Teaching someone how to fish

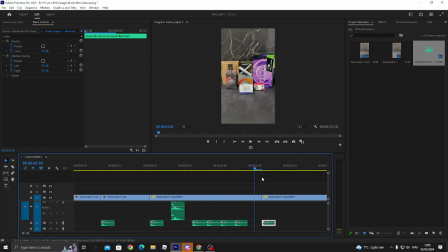[4:11]
Okay, I like how this stays a little bit. It makes. Yeah, and for the last one, I did do a plop for this because it completely changes.
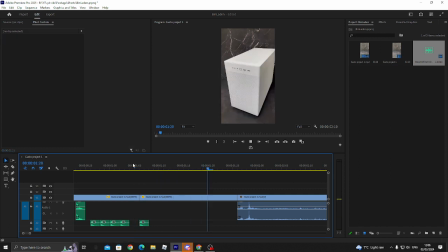[4:24]
Maybe you could do some like sound effects here. Like or like a whoosh. I don't know, but I'll actually. I know, nice stop motion, but.
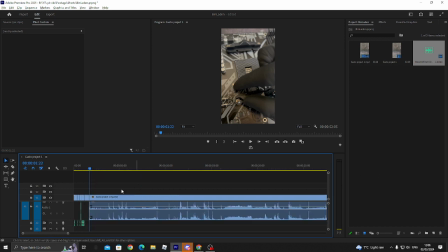[4:42]
Okay, so as for the snaps, I might fix something after the snaps as well that I've not fixed yet, just for fun because I've got a bit of time. It's almost done. Okay, so here you fuck this. So
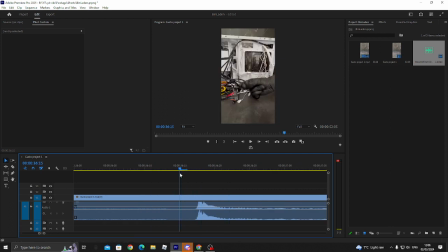these aren't even really synced, to be honest. Well, they are synced well enough, but I'll just move.
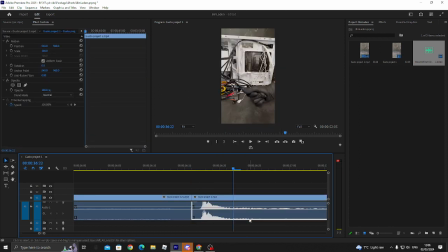[5:16]
First, I'll unlink this, and I'll just move it a little bit slightly back. You probably don't need to do this. I just want it to sync up. So there, it's synced. As soon as you in the middle of the snap, you gotta cut it,
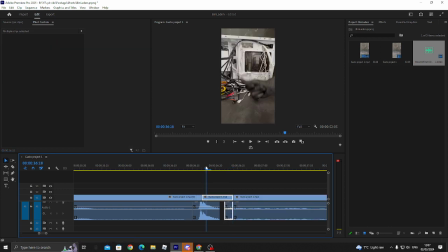[5:35]
and you gotta cut out the bits that are from before. So here you get the snap.
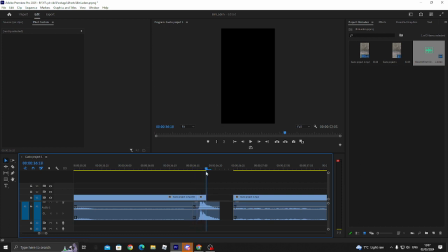[5:42]
Maybe I'll add another frame. You get the snap, and then instantly you add this on. Oh, you add them both on. So as you can see, I can't move this into there because it'll take some of the sound away.
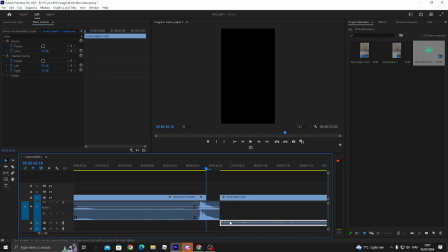[5:57]
So I move this down to another track, and then boom, you see?
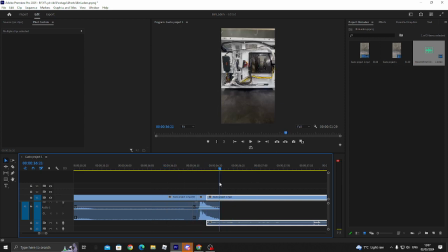[6:04]
So the sound stays, but it actually moves. And you see how I said last time, you want to do 2 snaps, and you want to keep this camera in the same place because it looks choppy. I'm being very critical, but I'm sure you know that I'm just telling you the truth.
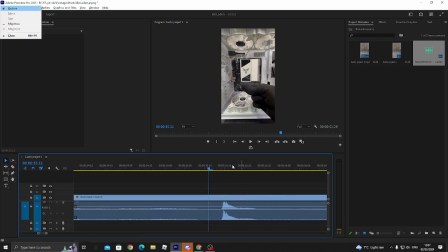[6:23]
I understand it's your first time. Anyway, same thing here.
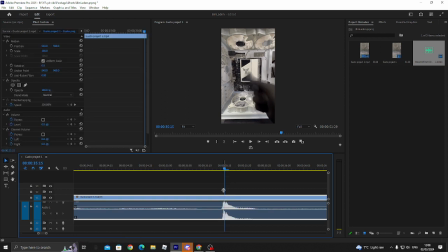[6:29]
This is where the snap happens. This time it's actually synced well, so we don't have to mess around with that.
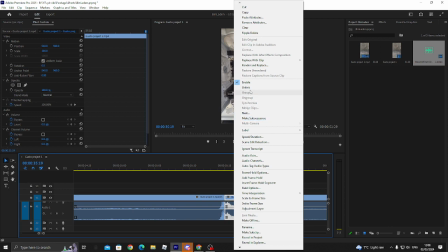[6:36]
Boop. So again, I like the audio, so I unlink it, I delete the video, I move the video down,
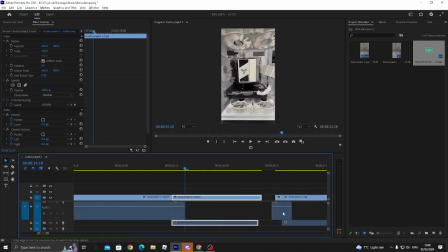[6:47]
and then I just move it, and then all of these I'll just move them back like this. Okay.
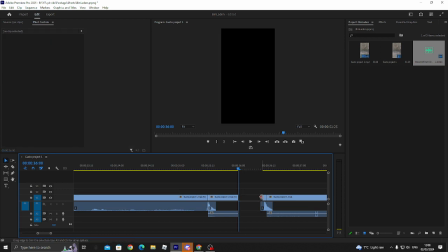[6:59]
And actually, I'll take some of this video away because it's too long, I would say.
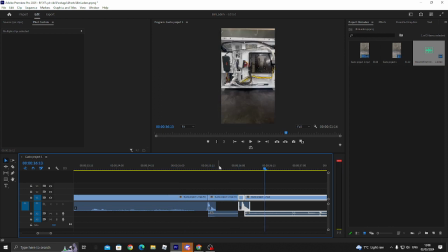[7:08]
Yeah. Alright, and here, this is unprofessional, you see. This is like some kind of microphone bump.
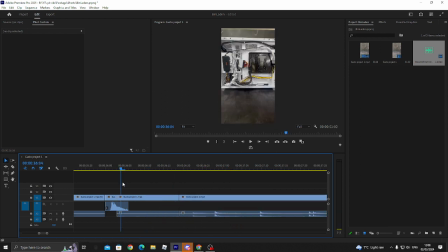[7:24]
Let's just delete it. And it's too long anyway. See? If you did another snap, that may have been better, but yeah. This is very satisfying, all the clicks.
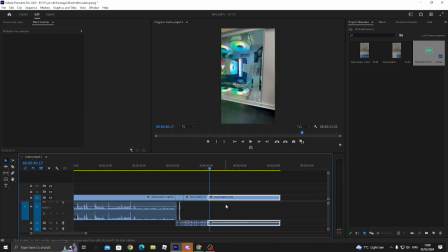[7:39]
And then here, we can just make this, boom, 200.
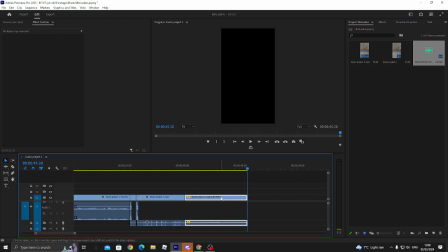[7:51]
Okay, and then
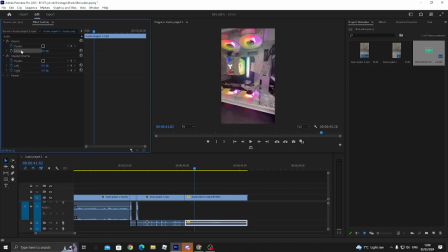[7:55]
I'll just decrease the volume on this a little bit, -10. Yeah, because if it's too loud, like imagine, who's gonna buy this? You see? So you want it to be very quiet, and the double speed makes it a lot louder, so it's good to quieten it down.
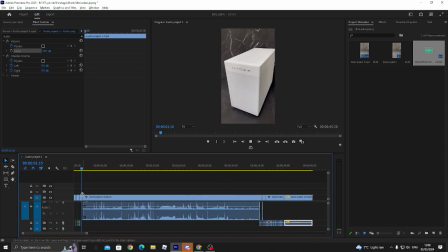[8:13]
Let's see what else.
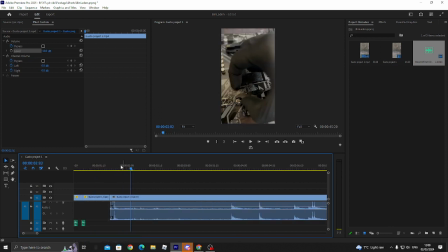[8:18]
So this, I had a problem with this.